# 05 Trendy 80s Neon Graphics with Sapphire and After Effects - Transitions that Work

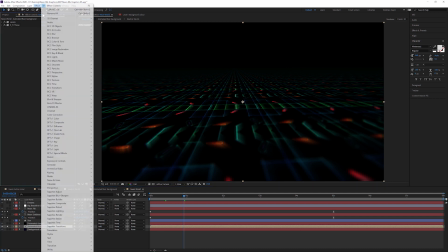8:18 So I'm gonna add another wipe to this and it's gonna be transition wipe rectangle.
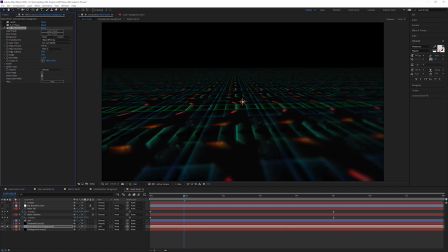8:26 Let's turn the other effects off for a second just so that it renders a little bit faster. And what the wipe rectangle does is it wipes in like a rectangle.
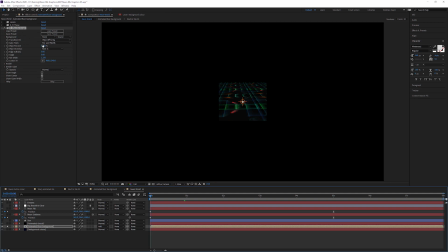8:35 Strange that. So let's animate this in over a second and a half maybe.
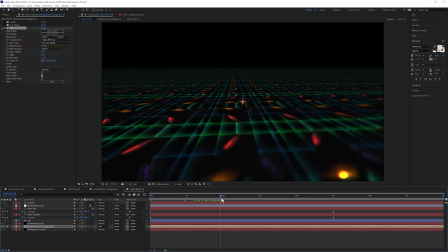8:43 Bring that in. That's looking good. Actually maybe over just more like three seconds.
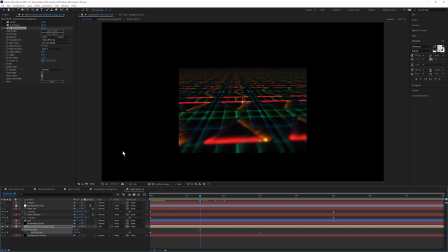8:52 Yeah, that's going to be fine. That's the right sort of speed that I'm after. Now, one thing we can do with our wipes in Sapphire is add borders to them.
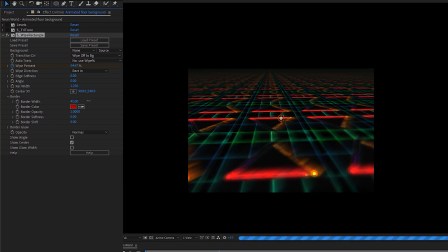9:01 So I've got two ways of doing this. I can add just like a regular hard border, like that, nice. Or, let's take it back to zero. Or I can add a border glow instead.
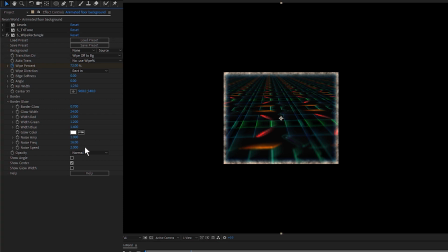9:17 And let's just glow this up. Let's change our glow color. and we'll have a nice blue glow.
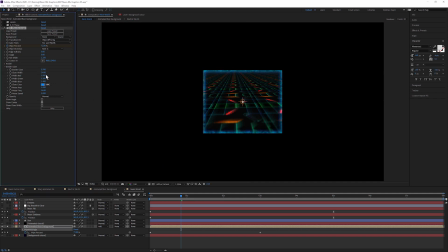9:27 Something around about there. Nice fat width, around about 35. Leave everything else at default and let's take a look at how that works in context. Turn the proxy resolution down a little bit so we can get a faster RAM preview.
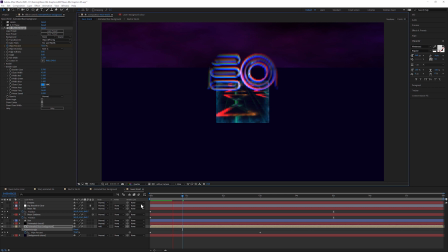9:46 We'll see how this starts to work.
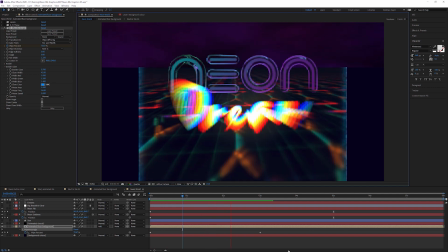9:52 Yeah, and that's kind of cool. Probably do want it to come in a bit faster. I'm going to have it finishing around about here, about two seconds in, and that should make a much nicer pace for us.
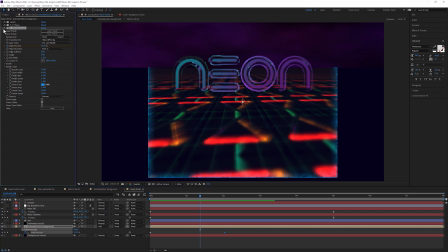10:05 Yeah, that's cool. That's cool. Turn our other effects and turn us back up to full res. And we are almost done here. So all that's left for us to do is start to glow everything up a little bit more.
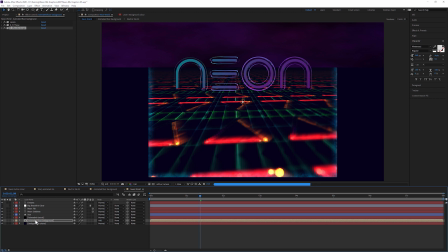10:21 Now, I'm going to do a, let's add in the sun. Now I'm just going to cheat a little bit, just to try and tie in everything in the background.
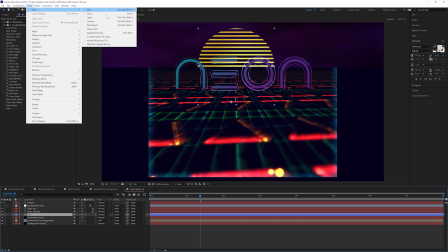10:30 I'm going to make a sort of glow that is not actually a glow. I'm going to create a new adjustment layer, and I'm going to add a blur.
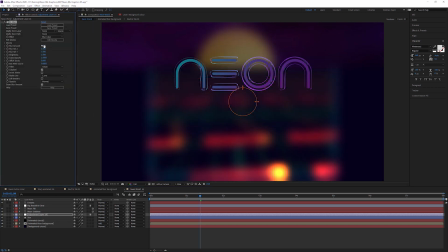10:39 So sapphire blur, looking good.
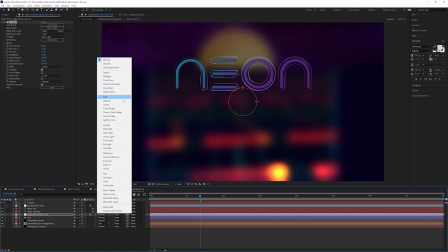10:43 And all I'm going to do is on the adjustment layer, change that blend mode to add.
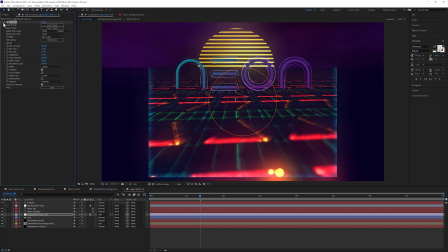10:51 Now I can crank up that glow, and that sort of blends everything together a little bit. Obviously I'm gonna choose whether to have it including the sun or not just by changing the layer order. I think I'm gonna have it without including the sun because when I turn on my final big beautiful glow,
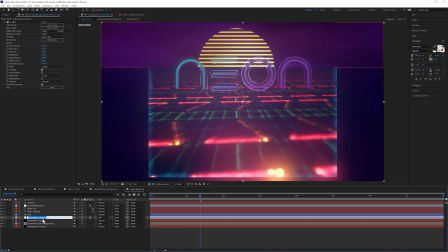11:11 the one that we've been using all the way through, that might just sort of overwhelm it a little bit.
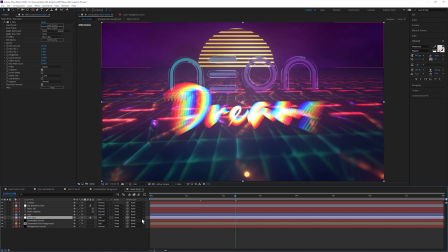11:16 Just rename that my blur layer. And it might be a little bit too much on the glow.
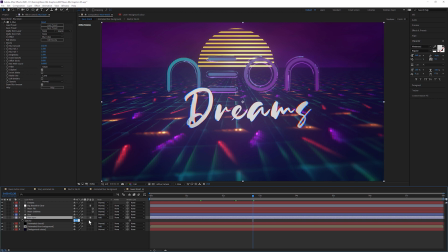11:23 So what I might do is just take that back down a little bit, maybe to 50%.
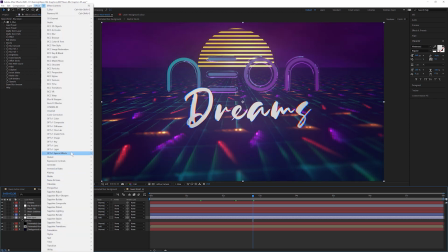11:30 Or another thing I can do instead is come in and add a curves over the top
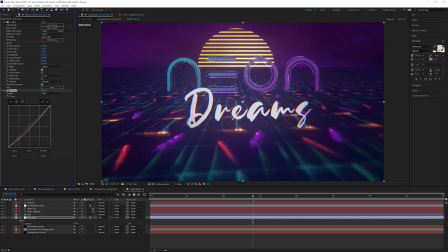11:39 and either bring the whole thing down there or come into my individual color channels and maybe add a touch more purple in here. So add a little bit of red, a little bit of blue.
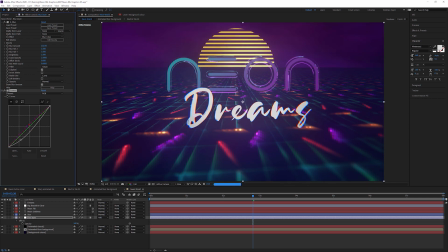11:56 And yeah, I think I'll even bring the gamma down there just a little bit. Do a final tweak up on the curves on the blur layer. Yeah, then all that's really left for us to do is kind of have one more thing just to tie everything together
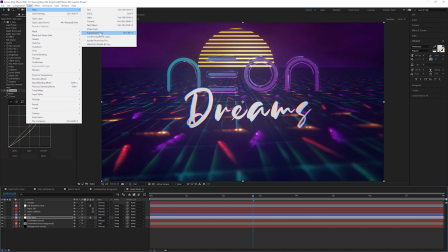12:13 and sort of mess it up, just dirty up maybe just a little bit more. So I'm going to apply an adjustment layer over the top of everything.
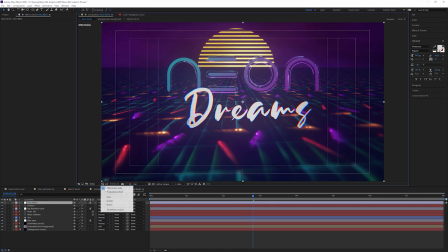12:22 And I'm going to apply a film effect. Let's turn off my title safe.